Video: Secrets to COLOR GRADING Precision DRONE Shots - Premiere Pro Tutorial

There's a little cloudy skies but that made up for some really good-looking drone footage. I think we got the shot so we're gonna go into Premiere and show you exactly how to grade it now that we're out of the freezing cold and back in the office let's dive into Premiere and I'll start with how we color grade the drone shot to begin I always like to start with the basic correction to tweak the exposure of the clip because the Mavic Air has pretty bad dynamic range I
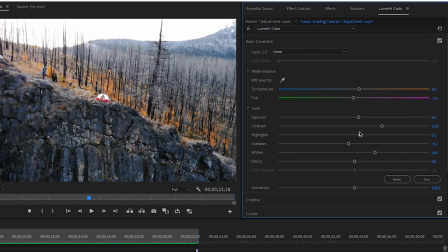308s
like to pull back the highlights to fix all the blown up parts of the image next I like to increase the contrast this really makes the colors
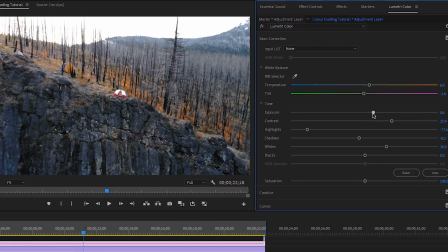314s
pop as well as in general makes the shot look better contrast and highlights are pretty much the most important thing when working with the Mavic Air
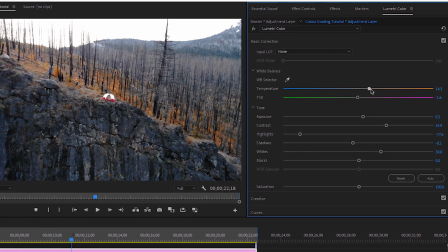320s
but apart from those two, I'll change everything else to give the shot a basic neutral grade.
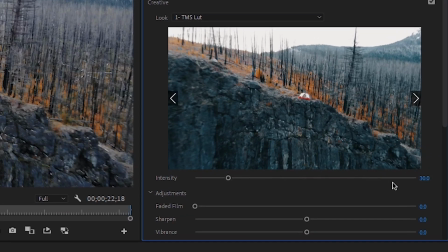325s
When it comes to the LUT, I'll usually apply one, but only have it about 30%, not to overpower, but just to stylize the shot. Now that we're done tweaking the basic exposure and color temperature, I want to move on to changing the colors. I don't always have a standard way of doing this for every drone shot because it always changes on the location you're in and the ambient colors of that location.
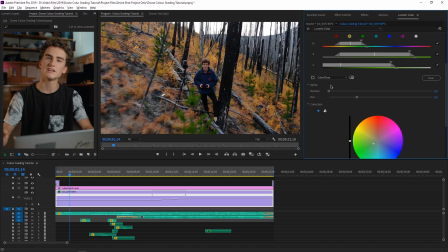341s
For example, this shot is very yellow, so I've used HSL Secondary to enhance the autumn colors.
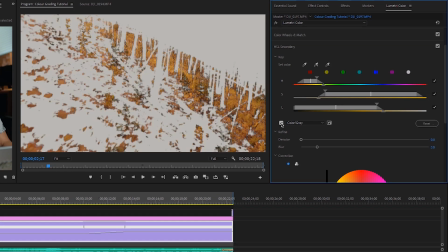346s
So if we hop over to HSL Secondary, you can see that I've selected all the yellow colors here and shifted them towards red to make them pop. Next, I've changed what little greens there are in this shot to increase the saturation and make them stand out more.
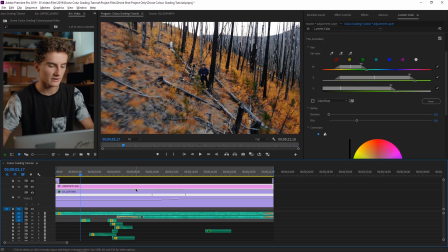358s
To do this, I use an adjustment layer because you can't change more than one color with HSL Secondary on the same layer. The reason I like to use HSL Secondary is because it gives you a more precise control over the colors you select and editing the colors over, say, the curves.
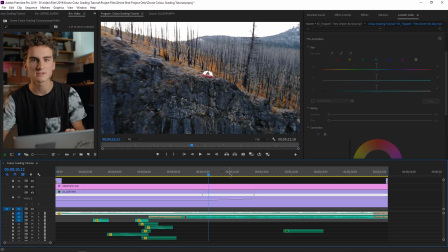370s
Really quickly, I'm going to go over the speed ramping. We rarely speed ramp our clips, but in this case I did it just to speed up the reveal of the cliff. Finally, I'm going to go into the sound design. The music I use for this shot is just a subtle build, and then I like to put the crescendo right when you fly through the smallest or most important part of the clip. So in this case, it would be the tent. As for the sound effects, it really adds a lot of depth to the video. Right now I'm going to take out the music and show you the shot with just the sound effects, and then after I'm going to go in and break them down for you.
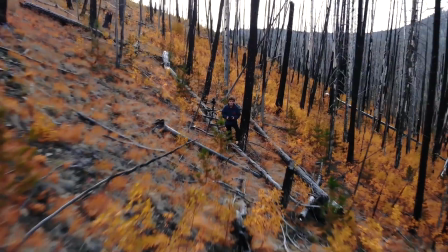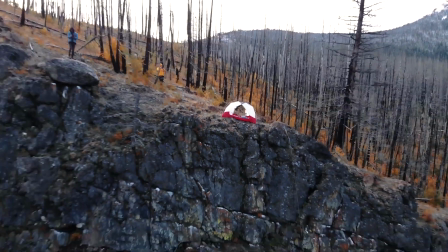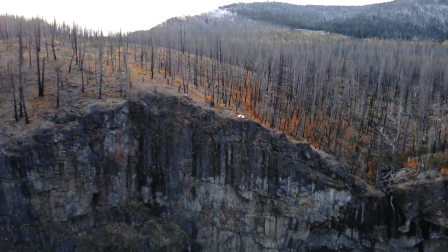Because obviously the drone doesn't have a microphone, you need to start from scratch. So every single time it flies by an object, I like to put a whoosh sound effect.
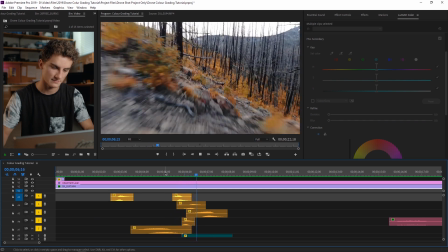422s
And that's what all these orange shots are here. Next is the wind.
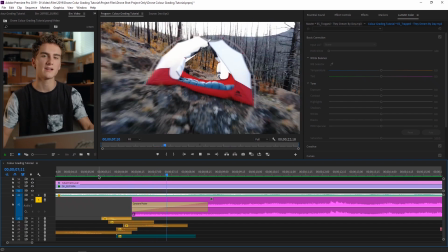428s
Because we're in the forest, there isn't too much wind. So I only added it once we flew through the tent and it drops off.
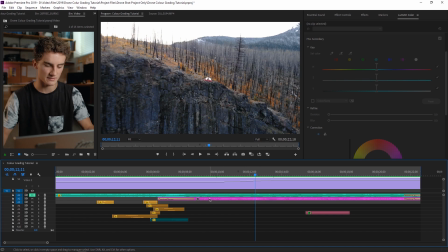433s
Another thing I've done is add any special sound effects that you may think would be in the shot.
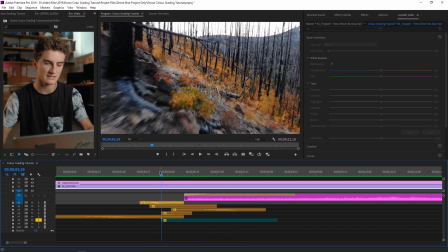437s
For example, when I fly through the tent, I add a cloth rustling sound effect to make it seem that the drone is shaking the tent. We get pretty much all of our sound effects from Epidemic Sound because they have a huge library of really high quality sound effects. If you're interested in getting a free 30-day trial, you can head down to the link in the description below and we can hook you up.
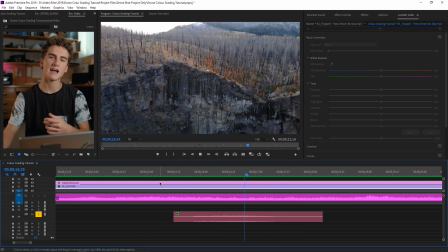453s
The last sound effect I added was a hawk sound effect. This never actually happened, but it's a really nice accent to the shot. A quick tip when you're doing this is to add one, maybe two, and that should be enough. So that's basically it. Thank you guys so much for watching. I hope you guys enjoyed this extensive breakdown of how we do our drone shots. If you guys are new here, go down, hit the subscribe button, leave a like, leave a comment. It really helps us out. If you want to, go follow us on Instagram at at TMSProductions underscore, and we'll see you guys next Monday.
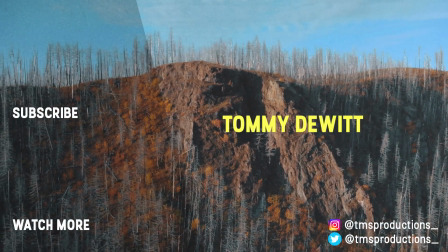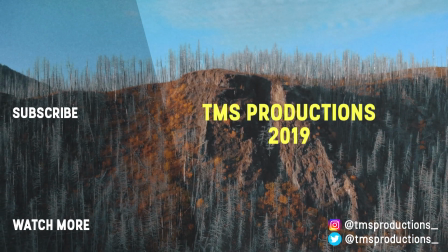This really makes the colors pop and makes them stand out and really gives that standing out feel where it really pops and stands out.